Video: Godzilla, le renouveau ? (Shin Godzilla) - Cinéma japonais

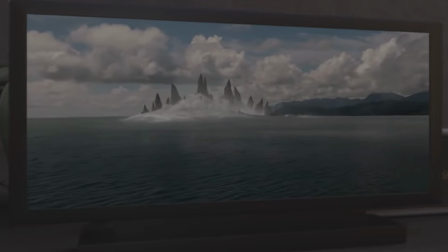(0:01)
Lorsqu'on parle de Godzilla, on a tout de suite l'image de blockbuster. On pense aux versions américaines, aux premières versions japonaises où la créature n'était qu'un costume.
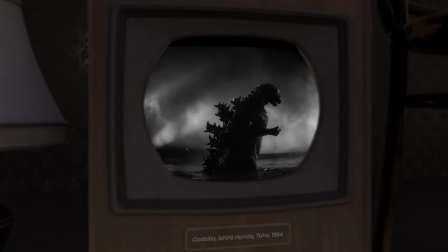(0:10)
Mais on oublie parfois que les films de Godzilla ont un sous-texte bien plus profond qu'il n'y paraît.
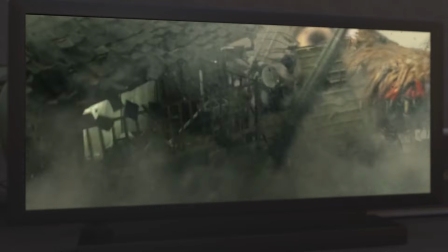(0:14)
En particulier, la version japonaise de 2016, écrite par le créateur d'Evangelion,
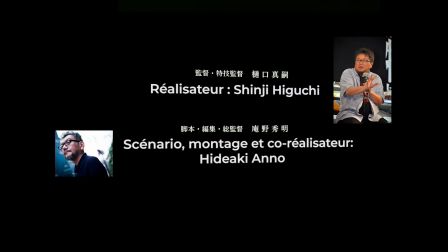(0:19)
Hideaki Anno, et co-réalisée avec l'aide de Shinji Higuchi, se veut être une critique ouverte du Japon.
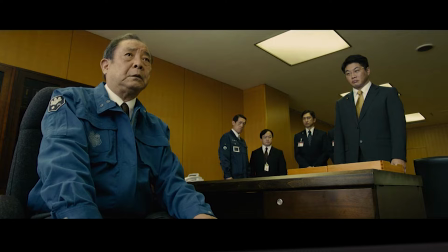(0:25)
Chose peu commune pour un blockbuster japonais.
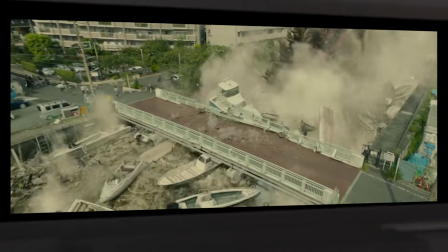(0:27)
Nous allons donc chercher à comprendre comment Hideaki Anno est parvenu à s'approprier la figure de Godzilla pour critiquer son propre pays.
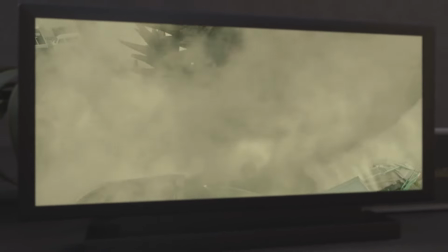(0:35)
Mais avant de parler de la version de 2016, c'est important de comprendre l'origine de Godzilla.
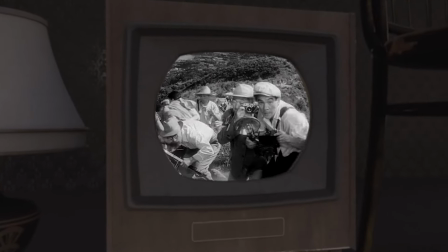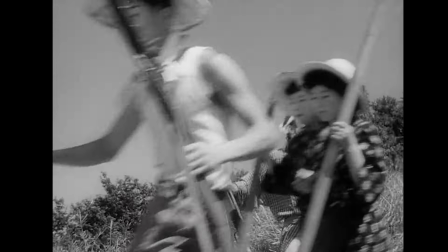(0:48)
Lorsque cette créature radioactive apparaît sur le grand écran en 1954,
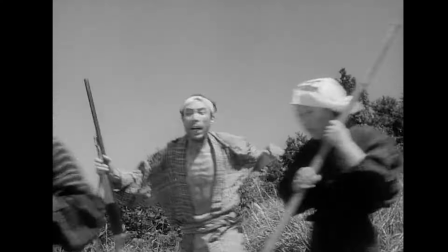(0:52)
soit 9 ans après la destruction de Hiroshima et Nagasaki, le parallèle est inévitable.
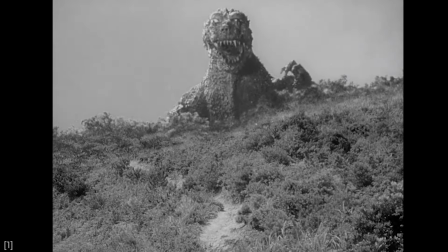(0:57)
Mais pour être exact, Godzilla est plutôt une référence à une autre catastrophe.
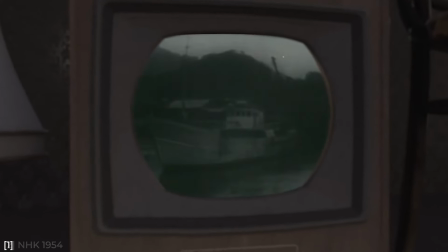(1:02)
À peine quelques jours avant les premiers concepts du film, un navire de pêche japonais assiste à une mystérieuse tombée de cendres au milieu de l'océan.
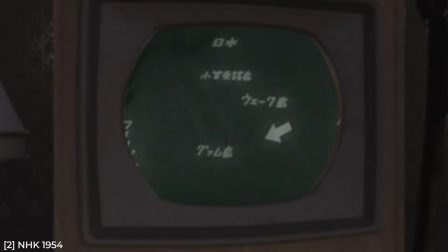(1:10)
L'un des marins goûte du bout de la langue. C'est rugueux, mais ça n'a aucun goût.
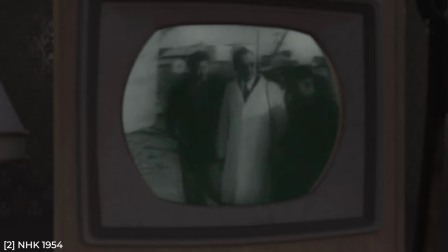(1:14)
De retour à Tokyo, on découvre avec horreur que le bateau, l'équipage et la prise de poissons présentent des taux de radioactivité extrêmes.
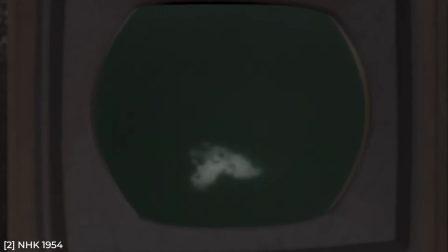(1:23)
Les marins avaient en fait subi les retombées atomiques d'un essai nucléaire américain dans l'atoll de Bikini.
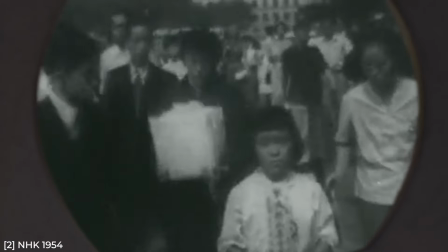(1:30)
L'opinion publique japonaise prend peur et la consommation de poissons devient une grande source d'inquiétude dans le pays.
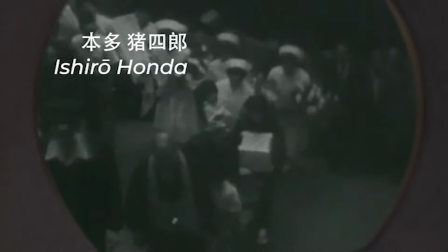(1:35)
C'est dans ce contexte que Ichiro Honda et Tomoyuki Tanaka imaginent le film.
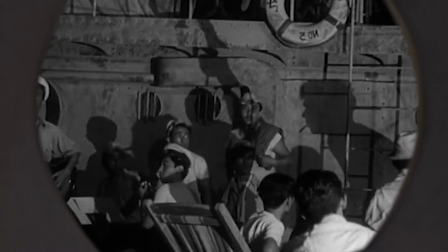(1:41)
Le film de 1954 débute par l'attaque d'un navire de pêche, ce qui semble faire directement écho à cet événement.
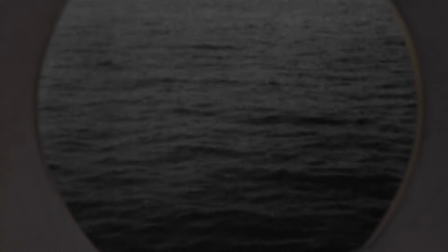(1:47)
On comprend que dès le début, Godzilla a été pensé autour de la question atomique.
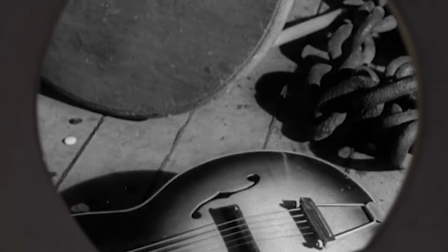(1:52)
Le réalisateur et le producteur ne s'en cachent pas. Ce dernier dira « Le thème du film était depuis le début la terreur de la bombe atomique.
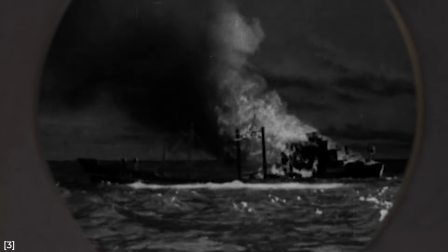(2:00)
L'humanité a créé la bombe atomique et c'est maintenant à la nature de prendre sa revanche. » Le premier Godzilla s'approchait donc de la fable écologique.
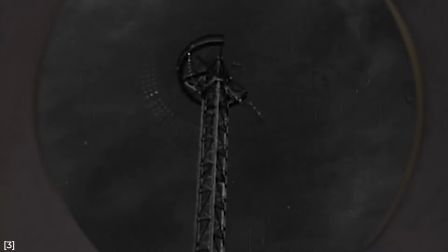(2:09)
62 ans plus tard, en 2016, la version du créateur d'Evangelion sort en salle.
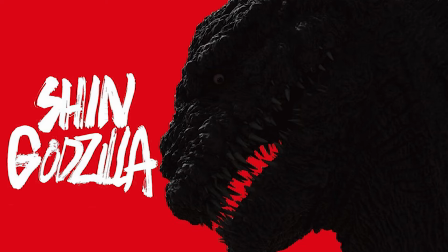(2:15)
Shin Godzilla, c'est-à-dire le nouveau Godzilla. En France, le film est à peine connu sous le nom de Godzilla Résurgence.
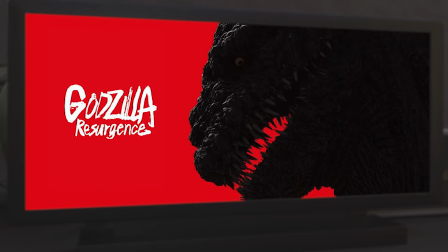(2:22)
Et à nouveau, ce film est pensé avec un sous-texte. Il se veut même particulièrement critique.
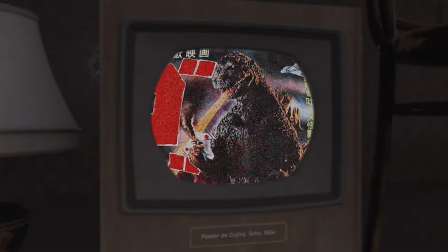(2:27)
Car si le Godzilla de 1954 ouvrait la voie à une critique écologique,
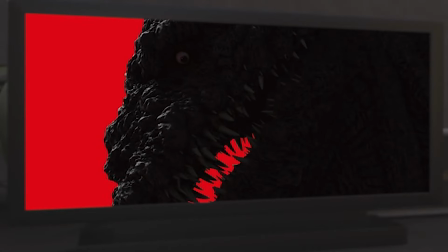(2:32)
ce Shin Godzilla va plus loin et ajoute un important sous-texte politique.
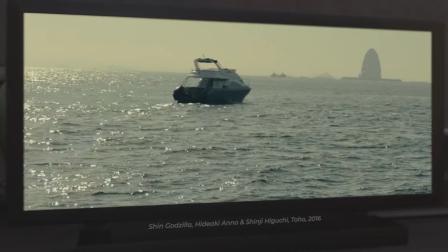(2:38)
Comme pour le premier Godzilla, le film débute en mer. Une mystérieuse fuite a eu lieu dans la baie de Tokyo, entraînant d'importants dégâts.
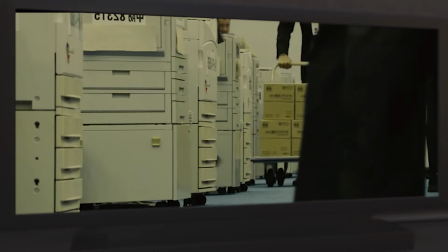(2:45)
L'équipe anti-catastrophe s'active. Il est décidé de convoquer le gouvernement pour une réunion de crise avec le Premier ministre.
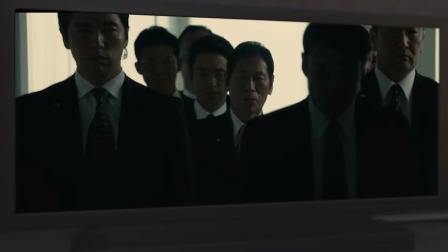(2:51)
C'est ici que le film a un parti pris intéressant.
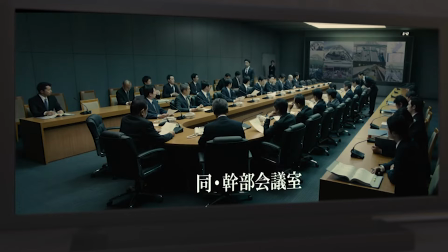(2:54)
Alors que Godzilla n'est toujours pas montré à l'écran, Anno choisit d'introduire une dizaine de nouveaux personnages en quelques secondes dans des salles de réunion bondées.
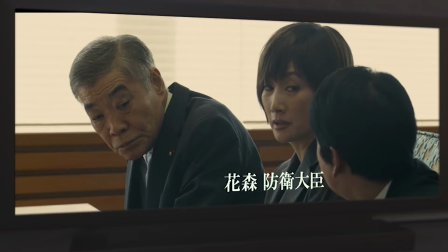(3:02)
Pour ce faire, il assomme le spectateur en affichant à l'écran le titre officiel de ses politiciens.
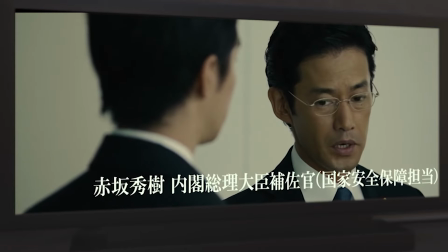(3:08)
C'est une première critique. Aussi long soit leur titre, ils sont impuissants face à la catastrophe qui se prépare.
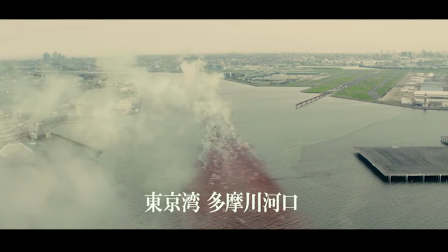(3:14)
Pendant leurs élucubrations, la créature commence à faire des ravages. Sur le terrain, la population est affectée et les secours se mettent en place.
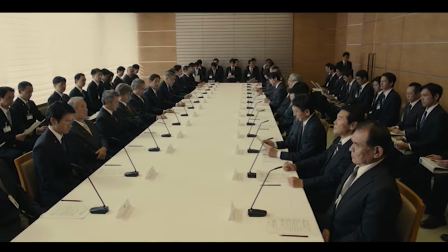(3:21)
Les ministres, eux, multiplient les réunions, les protocoles et les déplacements dans de nouvelles salles soi-disant plus appropriées.
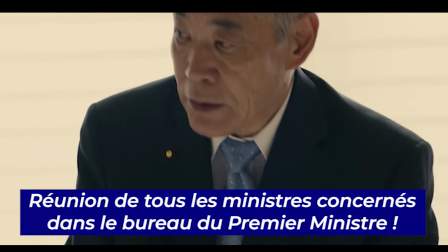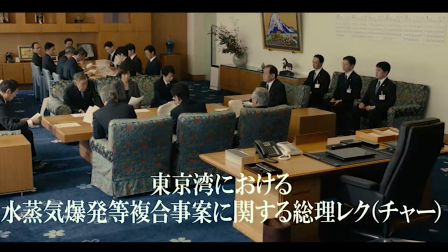(3:34)
Là encore, Anno choisit de montrer l'intitulé officiel de chaque réunion. Du texte vient submerger l'écran.
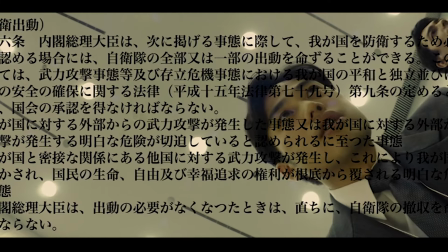(3:41)
Les participants n'ont aucune idée de la situation et privilégient l'inaction.
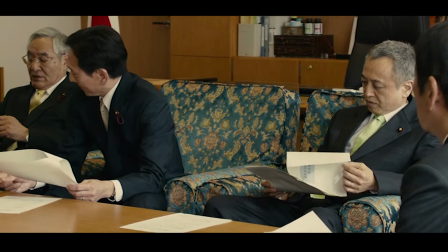(3:45)
La plupart des suppositions et remarques des ministres n'est en fait que la lecture d'une note donnée par des conseillers.
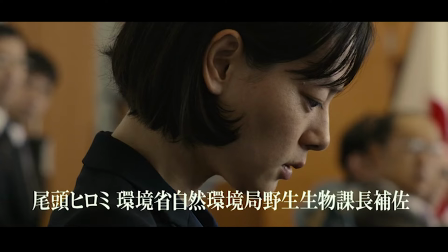(3:50)
La hiérarchie et l'ancienneté prévaut entre tous ces hommes, si bien que lorsque la jeune et talentueuse Ogashira avance des faits scientifiques, elle est mal perçue.
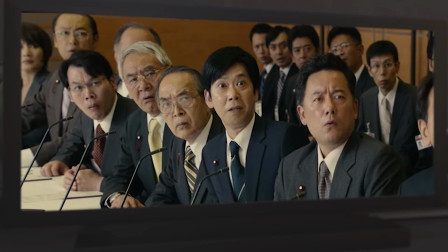(3:58)
C'est finalement directement par la télévision que les ministres apprennent l'origine de tout ça. Une créature mystérieuse.
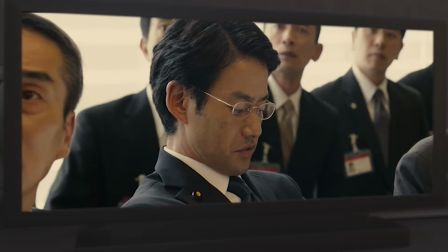(4:05)
Anno montre un milieu politique masculin qui ne fait que suivre le protocole et qui ignore tout de la réalité du terrain.